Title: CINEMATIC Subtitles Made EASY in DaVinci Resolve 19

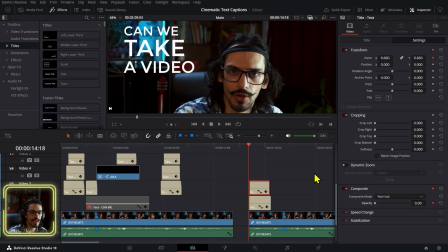(4:07)
For the opacity, we'll just bring this all the way to 0. And now we're going to go a few frames forward, let's say 6 or 7. Now, this also depends on the speed that you're speaking. If you speak really slow, then you can have more time for the word to actually show up.
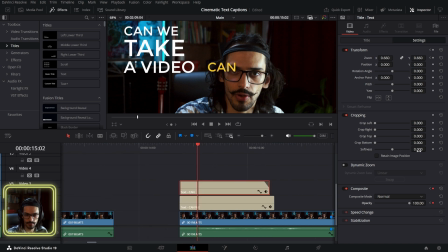(4:24)
Okay, we have the keyframes right here. Set this up to 1 again. Now, the next step is to actually ease in and out these keyframes. Otherwise, the animation will be just linear, which is fine as well.
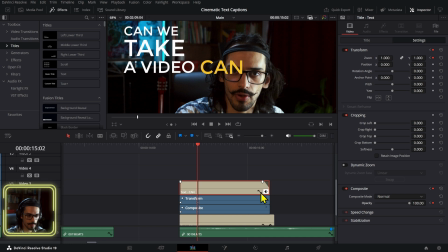(4:38)
If you like it that way, then you can just use that. We're going to open the curve right here, and selecting these points right here,
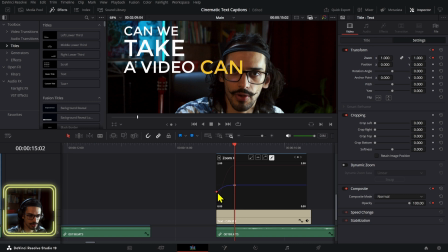(4:45)
we can actually adjust the curvature of our animation. That way it has a little bit more of an impactful movement, and that way we have a little bit more control of the way that we want it to look. that looks pretty clean.
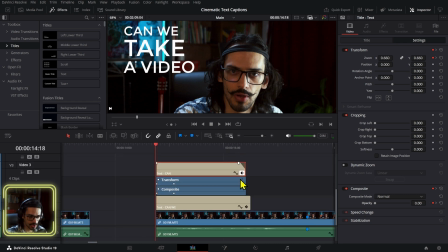(5:02)
Now we can just close these curves right here again, and we can zoom out a little bit so we can see it.
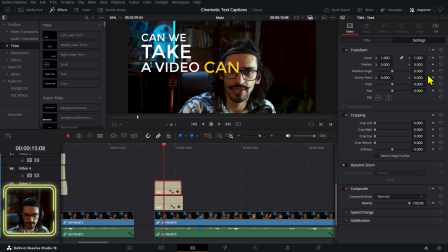(5:08)
We have that first animation or the first word. Now we can adjust the size using these, but for the position, what I did was I went to here to the viewer and turn on the transform viewer.
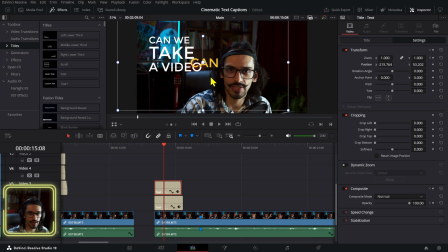(5:23)
And that way, when you move things around, just clicking and holding, then you have the position controls moving right here.
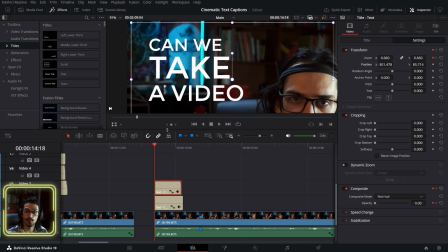(5:30)
And the animation will always be coming from the center of the word. So I'm gonna move the word right here and set it right there. And then instead of changing the zoom, we're gonna actually adjust the size of these so that it fits a little bit closer to our original idea.
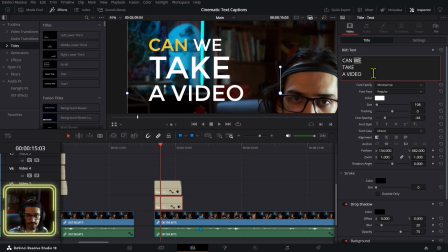(5:48)
Now on this main one, we can also adjust the fonts and make changes on the font to have different fonts in itself, right? Now, when I was doing it the first time, I just got the idea while I was doing to mix different fonts.
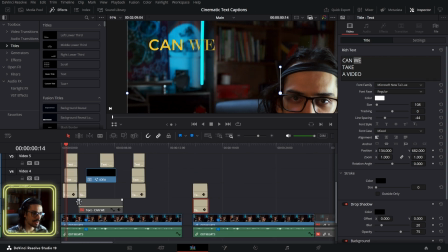(6:06)
So I didn't use that guide for the fonts.
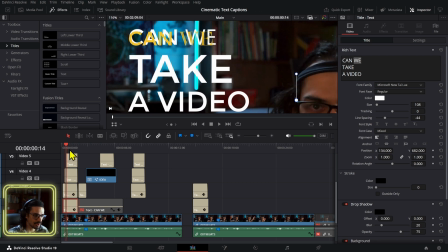(6:11)
Right here, I just straight up change the font on the actual text element itself. So we have the first guide right here. We have the can on the position that we want. Now for the we can choose a different font.
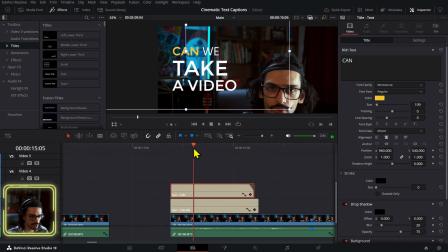(6:25)
So for that, first we have to align where the word starts. Can starts right here probably. So we're gonna do these. And the we starts right there.
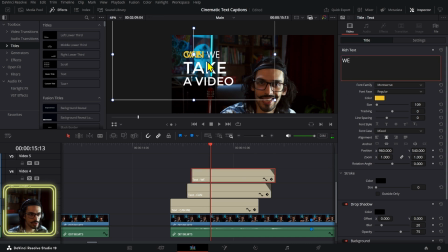(6:39)
So we're gonna do that. Now I'm gonna change this to we, and I'm gonna position the we near the we that we have right here.
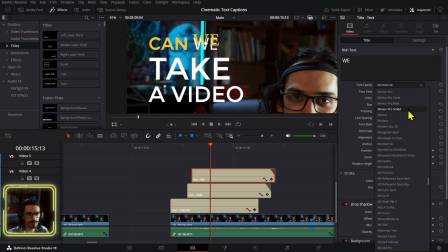(6:49)
And then we can change the font to whatever you want.
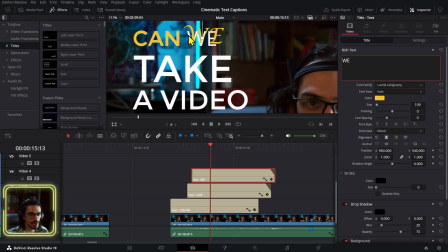(6:53)
If you're not completely sure about what style of fonts you wanna use, you can probably find online like different font combinations that look good.
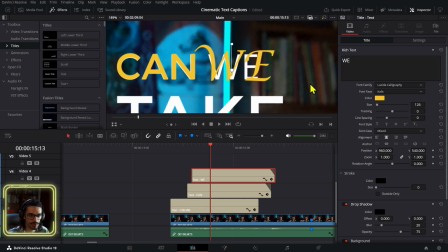(7:00)
And that would give you a good idea of what cool fonts you can combine to make your text stand out a little bit more.
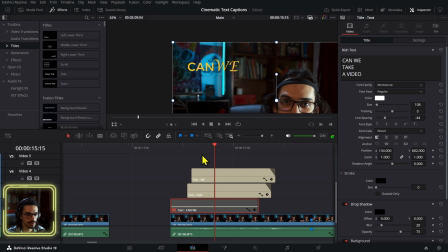(7:09)
So if I turn the guide we have right here, okay, now we're gonna do this once again, take.
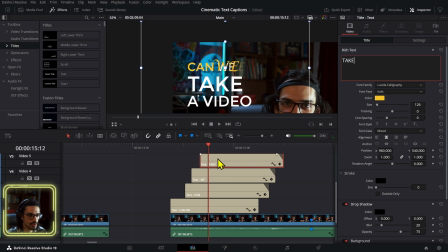(7:15)
Now for the take, let's see. We're gonna have to position in the where we want. And let's try to bevas. I usually use bevas for a lot of things because it's not that big of a, like it doesn't have that wide reach. So you can use bevas or the bevas font to like fit in tight spaces like these.
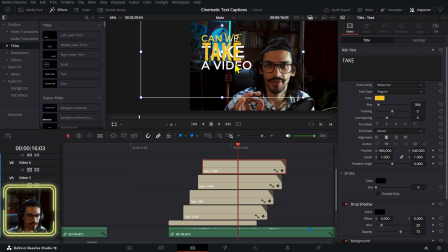(7:35)
Now the next step would be to do the same thing again, process for all the words. Now this is a little bit of a time consuming process. That's what I was actually thinking of, like finding a way to create some sort of templates of like pre-made compositions of text. That way you just have to change the text and maybe adjust a little bit of the position, but I haven't got to it yet.
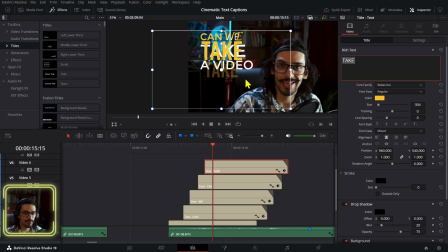(7:53)
By now you probably understand what the process is about. For the actual outro, you can actually use keyframes as well.
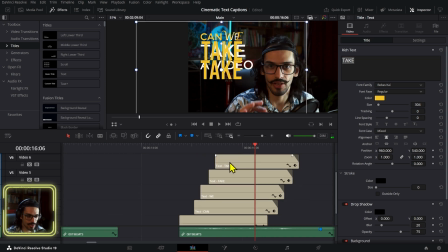(8:00)
Or in this case, what I did was I just adjusted the fade out a little bit right here and had the first one start fading out a little bit earlier than the next one right here.
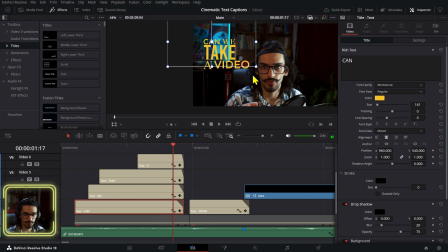(8:12)
As you can see, it's pretty minimal, right?